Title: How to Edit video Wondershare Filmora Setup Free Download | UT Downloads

The match cut is similar to the standard cut, which is just a regular cut. But what makes it different is when one shot is cut to another and matched by the action, same shape, or subject matter, like this.
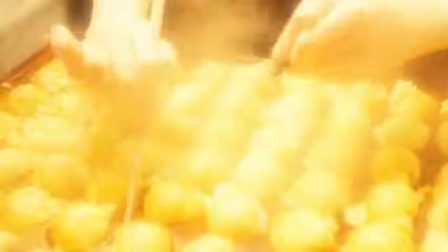4:39 Now what I've done to this shot is cut on action, a cut that happens on the middle of the action.
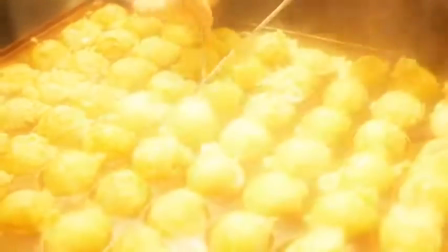4:45 This cut is often constructed from two clips, not the same clip. Doing a cut on action will make cuts appear smoother or faster. Also, a cut on action can be applied to any level of action, even for something as simple as snapping. Now I'm going to add a little more to the timeline and use standard, cut on action, and match cuts. See you in 5 seconds.
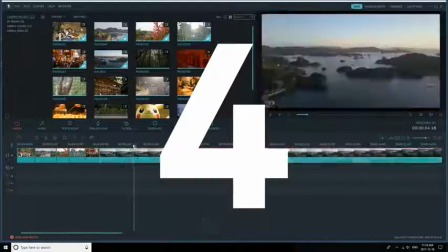Alright, so that just about covers cutting. Now I do have to mention that there are many more cuts, such as the cross cut, that aren't in this video. So as I watch more of this video, I'm getting kind of tired of all these standard cuts, and I feel like I can add more to this video.
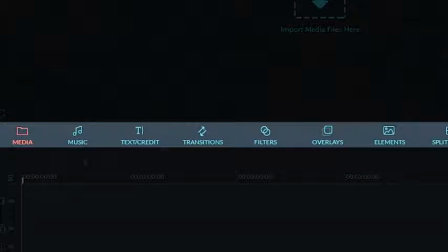5:32 So to liven it up, let's explore Filmora's effects and tools. Transitions are usually used to change the look of a cut. However, I like to have a reason why I use them, such as having a more serene feeling between cuts.
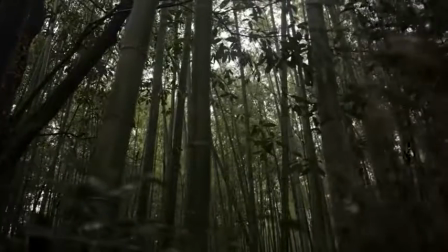5:45 I remember this forest being very peaceful, and right after I went to the Inari Shrine,
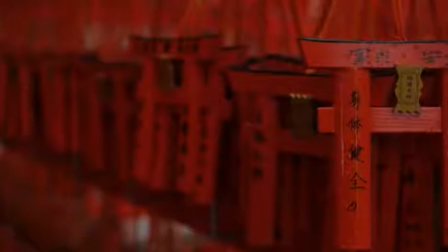5:51 I felt a standard cut would be too abrupt, so to smoothen it out, I added a transition called a dissolve.
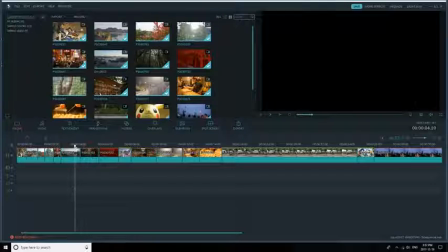5:57 To view the transitions, click the icon that has two arrows pointing away from each other.
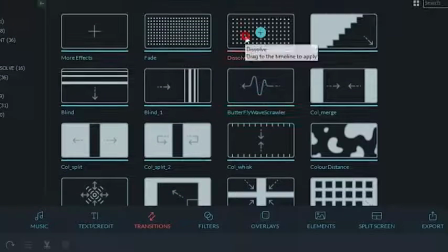6:02 To add a transition to your sequence, you can either drag it between two clips,
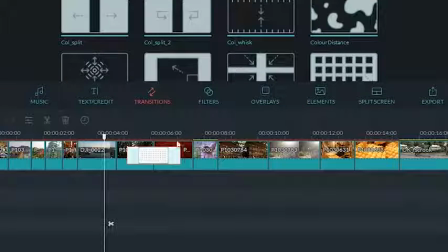6:07 or put the scrubber in between two clips, then click the plus sign on your desired transition.
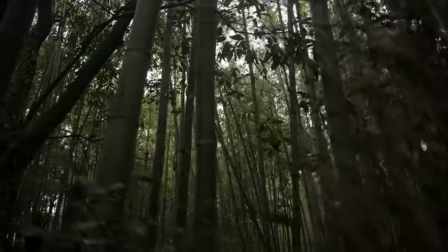6:12 Easy, right? Now the cut between the two shots dissolve into each other, which is more pleasing.
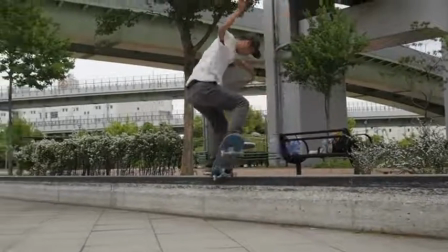6:22 Now for this skateboarding clip, I want to do something cool. I only want a certain moment of this clip to be in slow motion. This is where the split tool in combination with the speed control function comes in. First, I'm going to find the spot where I want the clip to be in slow motion.
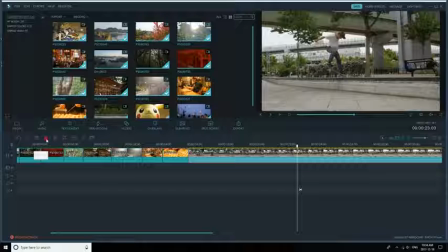6:39 I'll then make a split and leave that part as is for now.
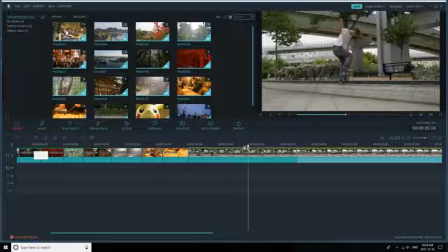6:43 For the other part of the clip I just split, I will change the speed by using the edit tool.
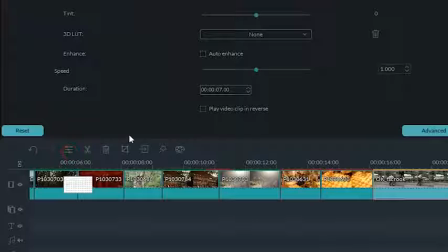6:48 In the speed section, use the sliding bar to change the speed by making it either slower or faster.
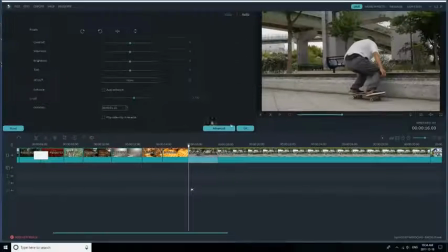6:54 In my case, I filmed in slow motion, so I will speed it up. Sometimes I'll cut two clips that have a similar visual aesthetic right after one another, as it eases us into the next shot, like this. What you may not have noticed is that I actually used an overlay to smooth out the cut.
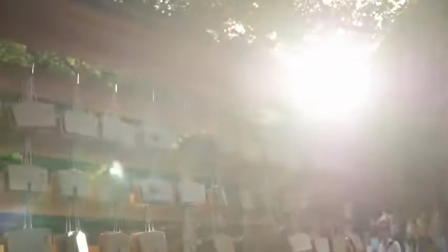7:16 The original footage didn't really cut as well as I'd liked, so instead of using a transition,
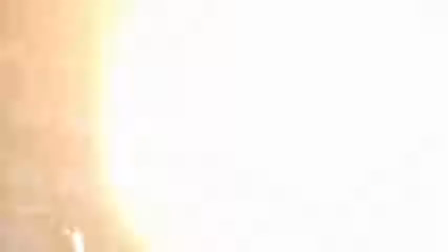7:22 I added an overlay effect to give it a more smooth cut.
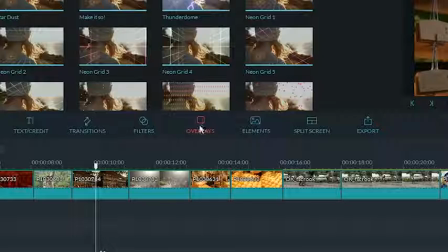7:25 To add an overlay, select the Overlays icon, which is located under the Media window.
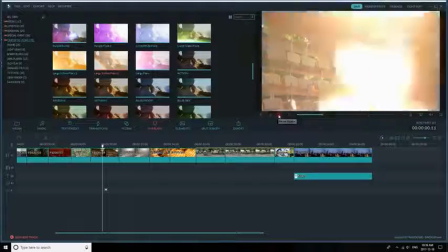7:31 Click on any of them and you can preview it. Once you find one you like, press the plus icon to add it to your timeline. I do want to mention that overlays aren't only for transitioning between two cuts.
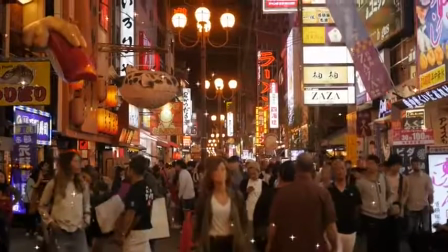7:43 They're actually meant for being put on top of your footage and giving them a little more flair. On my trip, the food tasted so heavenly, but the raw footage just didn't do it justice. So when I feel like the raw footage could look even better, I take a journey through the filters.
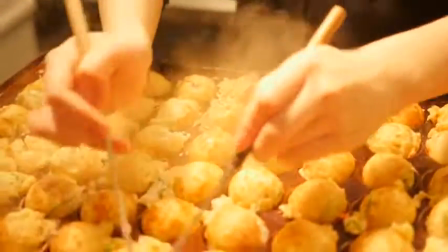8:00 So to make the food look more heavenly, I wanted to find a nice glow filter to add to my footage.
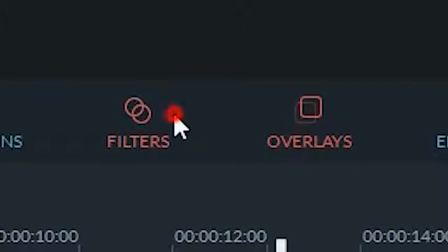8:06 The filters are located to the left of the overlays. Click on any of them to preview.
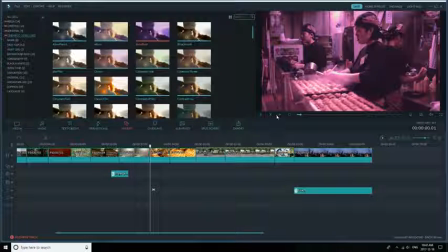8:11 Just make sure the scrubber is on the clip you want to preview. To apply it to my edit, I'll press the good old plus sign. Filters can easily add drama, change the tone of the shot, or stylize your image.